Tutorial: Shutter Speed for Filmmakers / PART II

If you shoot high frame rates for slow motion, you will almost always run into problems with fluorescent lights More about that in part 4 of this tutorial when we will talk about fixing shutter speed in post Let's move on to the creative section. When do we not obey the 180-degree shutter speed rule for creative reasons? Lots of films use alternating shutter speeds to stir an emotional reaction One of the most commonly mentioned examples for
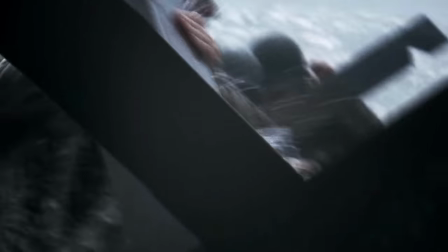469s
a creative shutter speed is saving Private Ryan Steven Spielberg achieves extreme tension with a variety of tools.
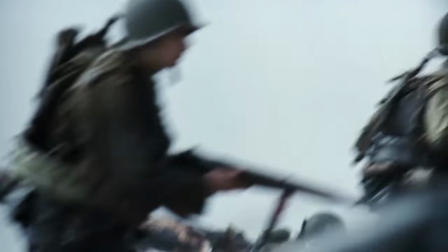477s
Most shots are set up with a point of view to give the viewer the feeling of being there in person.
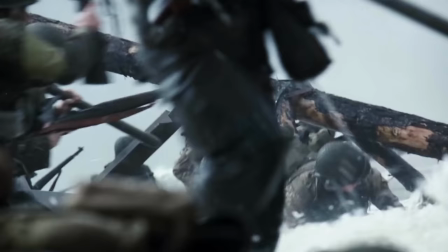482s
The fast edit and the shaky handheld camera causes stress and disorientation.
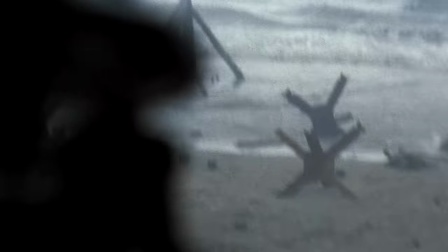488s
And he used shutter to further the tension. Most shots on the beach are filmed with a 90 degree shutter.
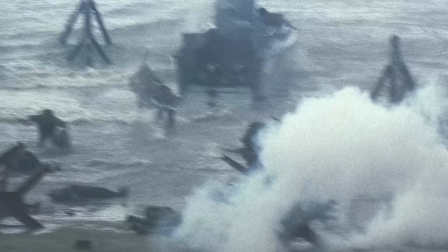494s
Some explosions are filmed at an even higher shutter speed, a 45 degree shutter, kept splinters in dirt for an even more threatening visual.
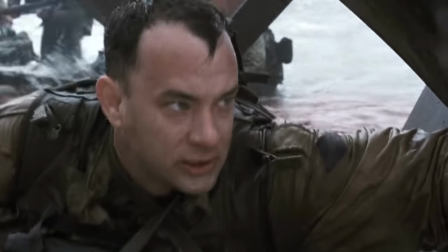506s
Furthermore, he uses longer shutters and a third-person view for shots like these.
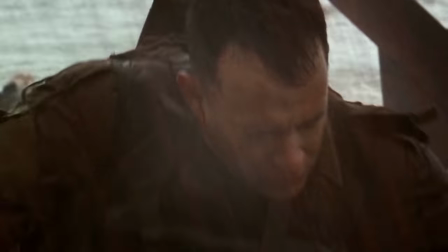511s
The result is an experience of shell-shock, just to pull you right back into the reality of being under attack.
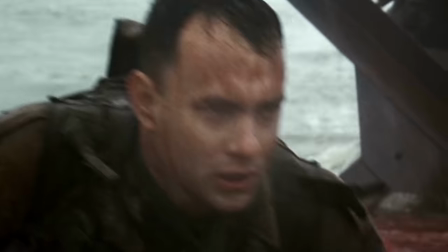519s
Brilliant.
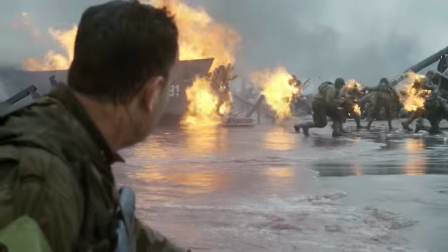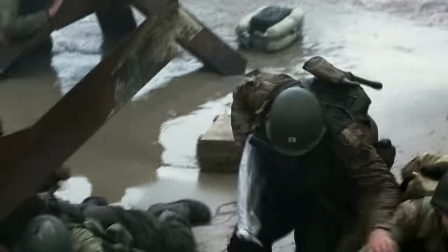528s
Private Ryan also used out-of-face shutter, meaning that the film was transported to the next frame while still in exposure.
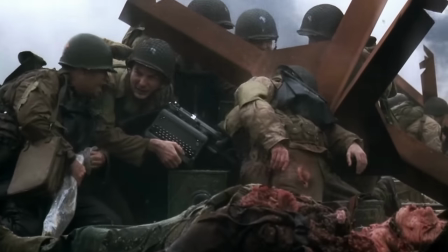535s
This mimics the technical less-than-perfect cameras that were actually used in combat situations of World War 2 I would like to do a little experiment with you. This is a 45-degree shutter scene from Private Ryan The higher shutter
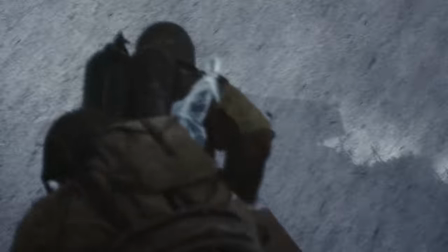553s
makes the scene actually look like a sequence of still pictures Next,
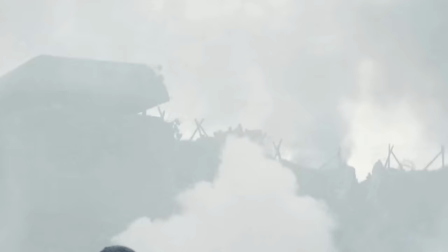558s
I will use the same scene, but I will have After Effects render 180-degree shutter in
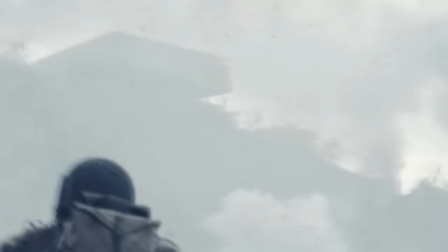565s
Does it feel different to you? To me the movements feel more connected and normal even with the extreme shake of the camera One of the easiest way to achieve a dream like poetry is to film a scene with a simple 180-degree shutter and then to slow that scene to half speed in post. Every frame is now displayed twice on the timeline, a simple slow motion The original 180-degree shutter is then perceived as 360 degrees shutter giving too much motion blur for natural movement. As simple as this technique is most of your viewers will neither know how this is done nor think about it in an edit.
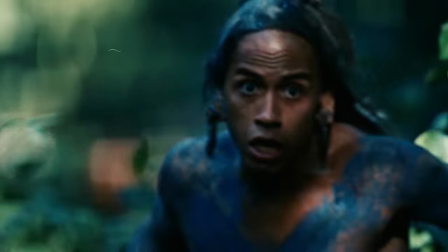605s
It can make your film more interesting or let your audience pause for a moment.
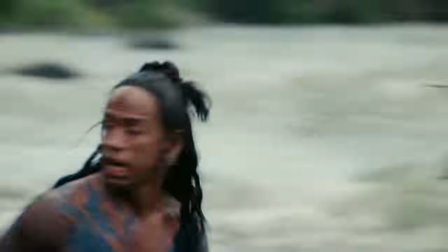610s
Here it was done in apocalypto to give you a full break after a long chase.
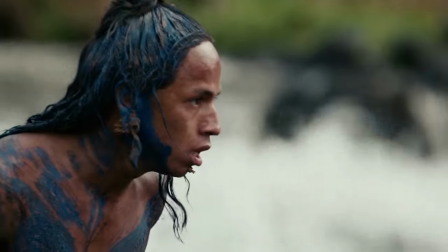618s
And it's not the reason that they couldn't make real slow motions, they do it all the time. this movie. You can also record shutter longer than a given frame would last. That will result in blur stretching over multiple frames that then are identical on the timeline.
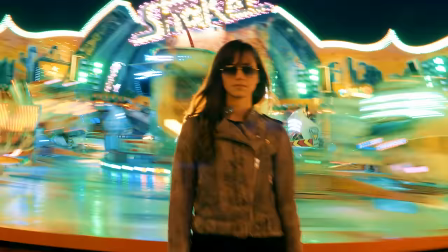634s
I recorded this with an extremely long shutter to get a spaced out effect. When you know that a sequence will be speeded up in post, just do a little calculation.
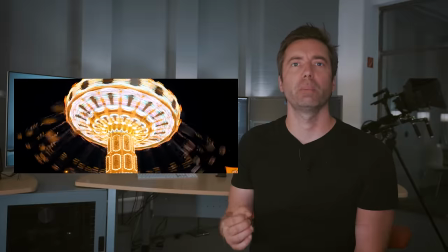647s
If you plan to speed the footage by 400% set the shutter four times longer
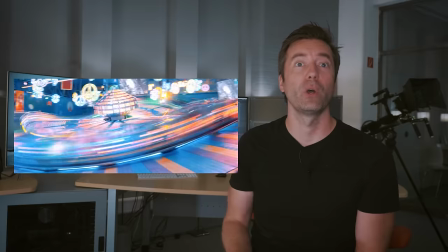652s
to get the right amount of motion blur or even longer for flowing effects. There are no real rules when to use what and it's part of the art that is filmmaking. I suggest not to overdo these effects and to only use them when they help to understand and feel the story you are telling. This is the end of part 2. Part 3 will give you advice on how to fix a shutter that has been messed up while shooting and why it makes sense to shoot high shutter speeds for special effects. I hope you found this useful, please like this video Give me your ideas in the comments and subscribe to this channel if you haven't done so already I really appreciate every support from you guys. Thanks for watching